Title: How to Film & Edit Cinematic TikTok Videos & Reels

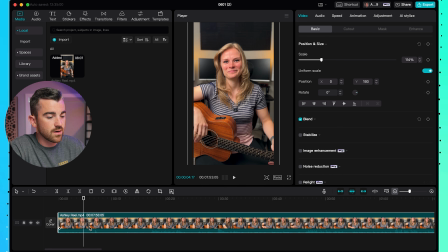24:33 Boom, and now that's the end of the first line, so we'll create another cut point right there. Okay, so here is the next line.
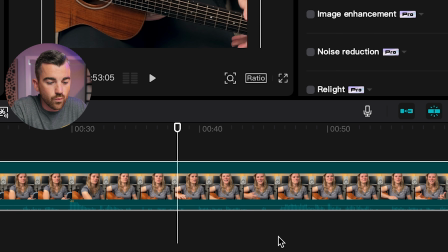24:39 You can kind of see it if we zoom real close in on the timeline. There's actually an audio waveform at the bottom of the clip, and usually you can kind of key in on, okay, once that waveform peaks, you know that's when the talking starts again. This one's a little confusing because I was obviously there talking with Ashley as well, so my voice is getting in there.
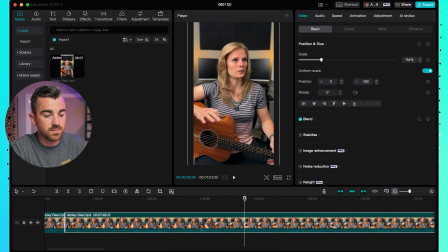24:56 But we've gotten to this point right here. Now what we could do is hit Command B, and now we have this section right here of, again, nothingness that we can just cut out. I could hit delete, but I'm actually gonna hit Command Z and show you an even faster way to do this.
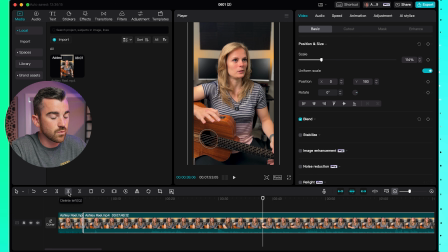25:09 On our little timeline tools here, you can see this one right next to split, which is delete left. What this does is it deletes everything from the playhead, which is this line right here, to the previous cut. So if I hit this button, or I do the keystroke, which is Q, watch what happens.
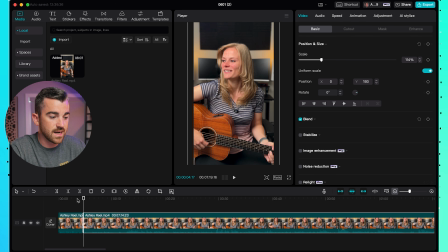25:27 Boom. It just deleted all of that, and now we can go directly from one clip to another. So there we have our 2 clips. They're right up next to each other. I usually try to clean those cuts up and get them as tight and fast as possible. Just, it helps with retention. But for the most part, I'm gonna go through the rest of this entire clip, just save you the time of watching me,
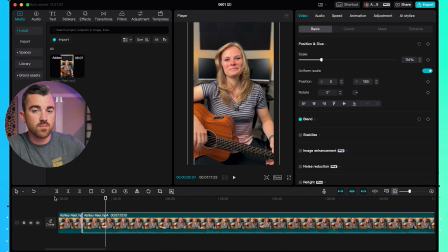25:46 delete all those pauses, all those breath marks, and get the final A-roll ready to go.
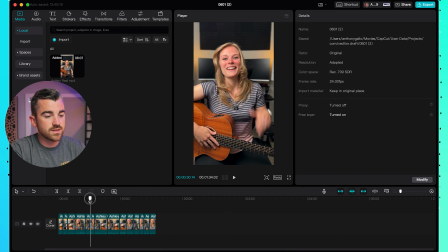25:56 What you'll notice now is obviously there are a lot of these cut points, and we can solve that by doing what pretty much all modern editors do. They punch in and out on each opposite clip. So we have this clip right here, right?
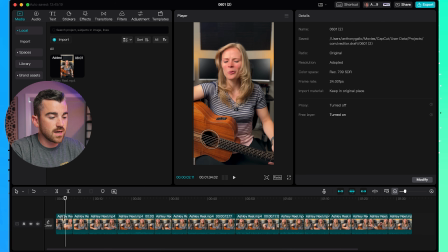26:08 I'll zoom in on the timeline a little bit. That one's good as is, but when we go to the next clip, all we really need to do is come over here and make sure you're on the video and basic tab,
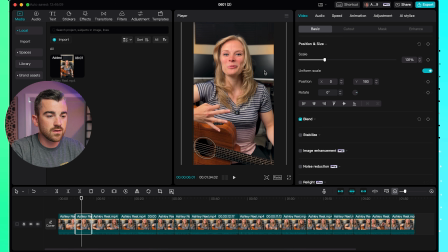26:18 and you can just increase the scale and move Ashley's face down a little bit. That way, when it transitions from clip to clip, I'll just mute it here so you don't hear the actual audio. We have the cut point, and then the clip actually zooms in, which looks really nice.
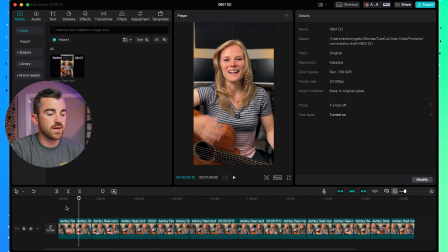26:33 It looks almost like we have 2 different cameras recording at the same time. At least that's the desired effect. And then when that clip ends, it zooms out, and again, it kind of covers up that cut point a little bit.
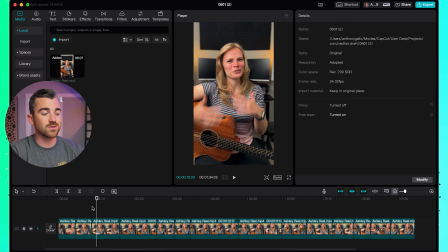26:43 It's not as jarring. And if you watch pretty much all modern videos on social media, they're doing these punch-ins and punch-outs on the cut. So our next step is just doing exactly that. I'll go through in every other clip.
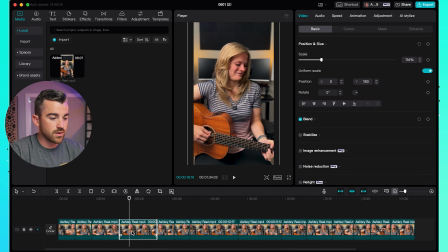26:55 What did I do this first one to? 131, so we'll do, again, 131. Bring her face down just a little bit. Good, good. Next one. So now you can see we just did that, and going through the entire video, it just keeps cutting in and out, which is just a much better look.
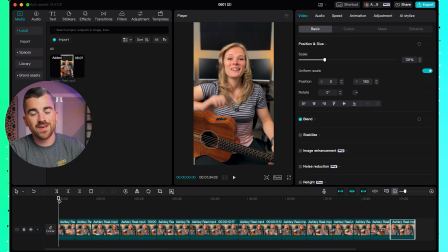27:14 All right, our next step is one of the best features of CapCut, and that is the auto caption feature. You definitely want captions on your short form content like Reels and TikToks. And to do that, it's really easy.
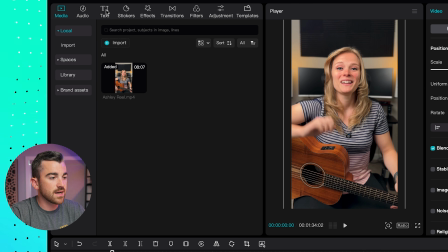27:25 We can just come up to the text tab up here in the top left,
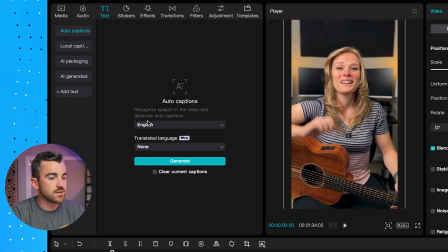27:28 hit on auto captions right there, select your language, ours is English, and I will hit generate.
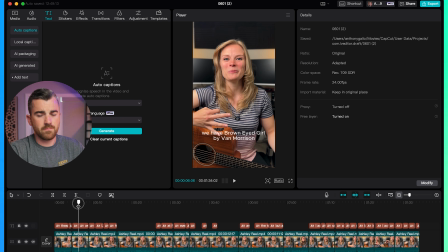27:34 All right, so we've got our auto captions, and they're just very basic right now, no styling or anything like that. It also looks like it didn't really caption the parts where she's kind of actually singing and playing the song. That's fine, I think we don't need captions there. But to edit these, all you gotta do is select a caption.
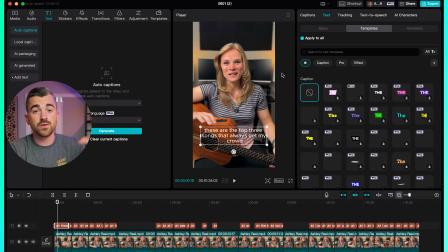27:51 Now make sure if you want the edit you make to the caption to apply to all the captions in the video, you have this box, apply to all, checked. This means any change you make will apply to all of the other captions. If you just wanted to make a change to one individual caption, you would uncheck that. But here we have some pre-built out styles that are really nice, easy to use.
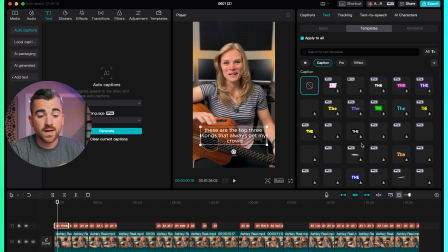28:11 You just really need to ask yourself if those are options you want to pay for. I think the free ones have a lot of good options.
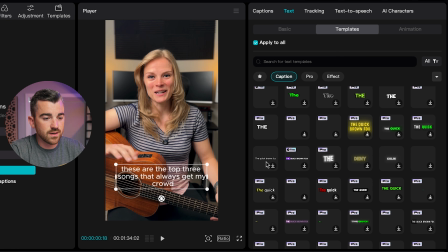28:18 For example, this one right here is nice. The words just kind of pop up one at a time.
These are the top 3 songs that always get...
Let's see, actually, usually for social media, I feel like sometimes just one word at a time is good.
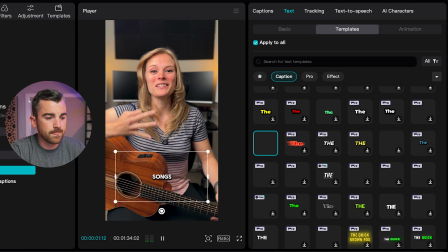28:34 Let's see this.
These are the top 3 songs that always get my crowd singing along.
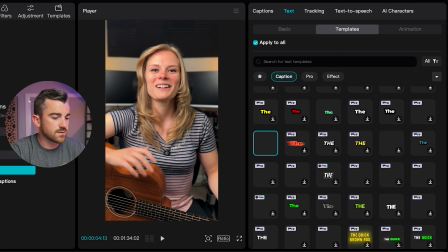28:40 Nice, I like that.